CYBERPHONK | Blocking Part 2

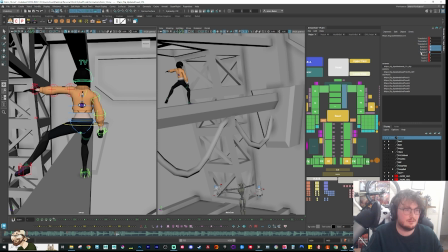(16:40)
And her head. And her arms.
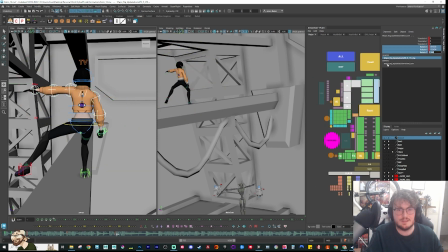(16:51)
Reset that.
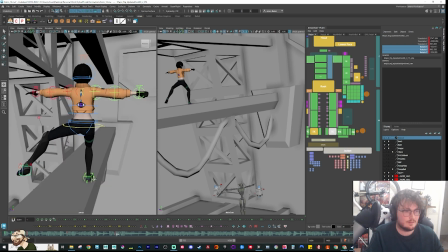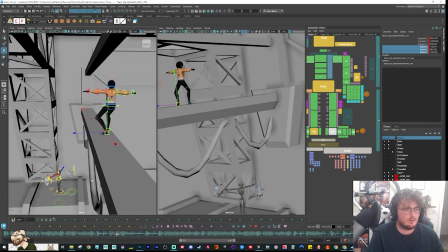(16:58)
And then this is actually a little bit wider than I expected it to be, so I might try and thin this out.
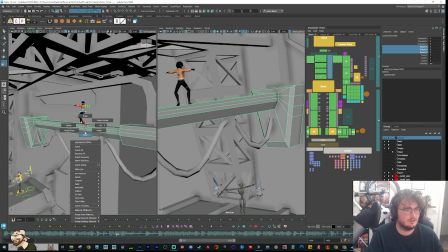(17:09)
This whole piece here. It's mostly just this section. So I'm just going to take this, hopefully it doesn't crash my scene.
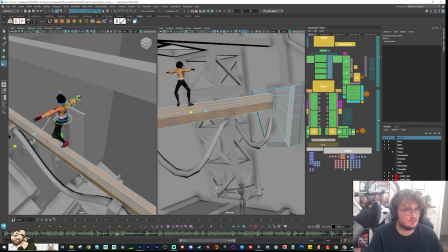(17:15)
Yeah, I just want to make that thinner so that she doesn't have much space to walk along.
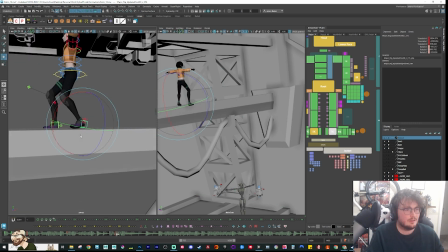(17:26)
Dun dun dun dun. I'm probably going to have to improvise a little bit her leg placement as well, because I don't know which one's going to be leading, but that should be easy enough to swap if I need to later.
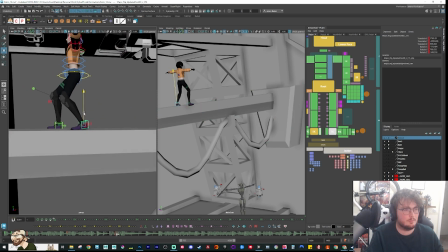(17:44)
I just want to get the main key pose in there first, and then we'll build from there.
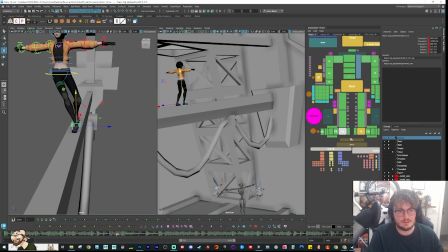(17:52)
So let's just flesh everything out.
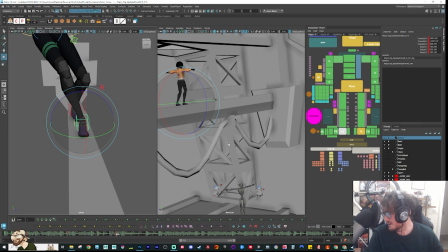(18:05)
Sometimes it feels weird going back into animation now, because for the last 2 months, even though it's not been that long,
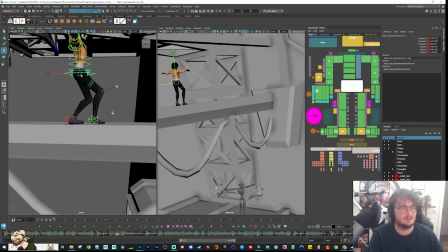(18:11)
my colleague and I have just been doing layouts at Blur, so going back into like actually animating a character, it always feels like, oh, okay, I feel like I haven't done this in ages. So let's get that leg, get a bit of foot roll in there.
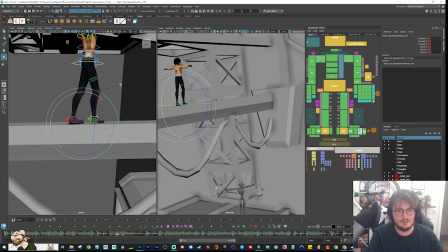(18:26)
Also, I'm going to have to refamiliarize myself with the rig itself. So that's toe roll.
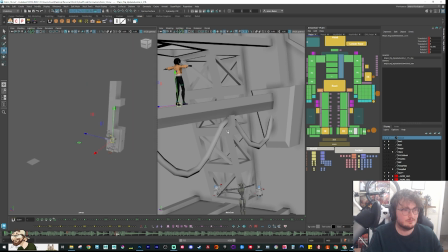(18:33)
There we go. Whoa. Okay, that was a weird stunted point there.
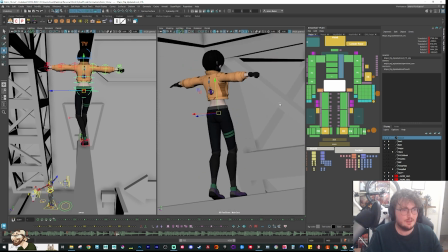(18:41)
Let's just zoom in on her in the pose. It'd be nice to push her line of action, of course.
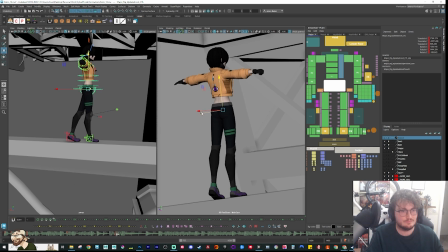Let's arch her spine back a bit.
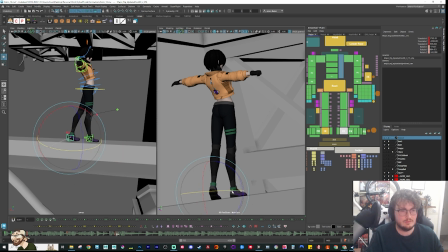(19:05)
Maybe I can get a bit of twist on that foot a little bit more. Get a little bit more foot roll in there.
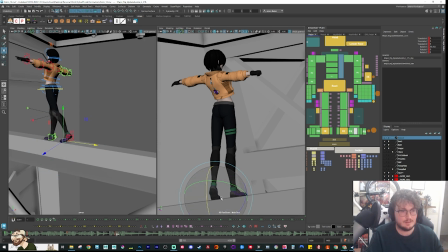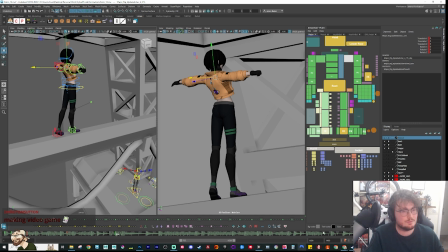(19:21)
So I want to try and keep her balanced, but I don't know, because when I look at my thumbnail, I'm not sure if I like the symmetry in here. This feels kind of boring. So maybe I try and find a way to kind of keep her a little bit more dynamic. But I'm not quite sure how I want to play this one.
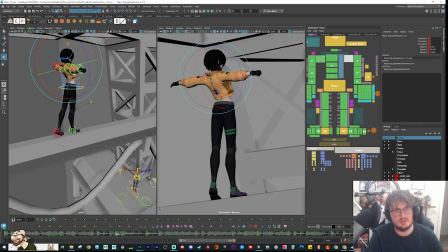(19:41)
Do I have a bit of twist in there? Or is she more calculated? I kind of like the idea of her being calculated, but it's just trying to find an interesting pose to do with her arms. Are they more back? Are they more forward?
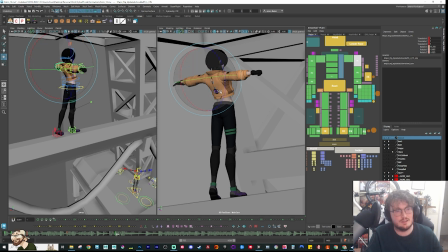(20:02)
Or maybe it is more like I want to sell the idea that she is trying to balance herself, so I just keep her arms outwards.
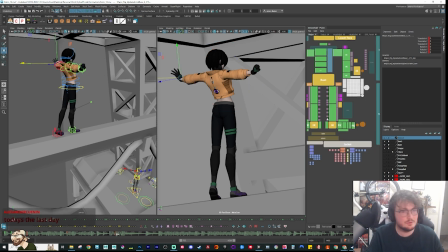(20:20)
And then we'll do the same on the other hand.
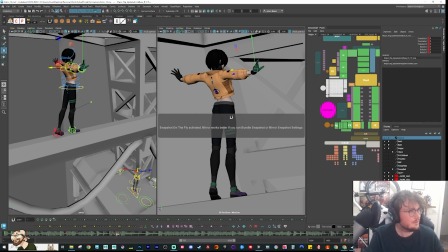(20:31)
I don't think that worked. Try that one. I don't like this hand pose. It's a little bit better. Maybe I can slightly relax the fingers. We'll start off with this for now.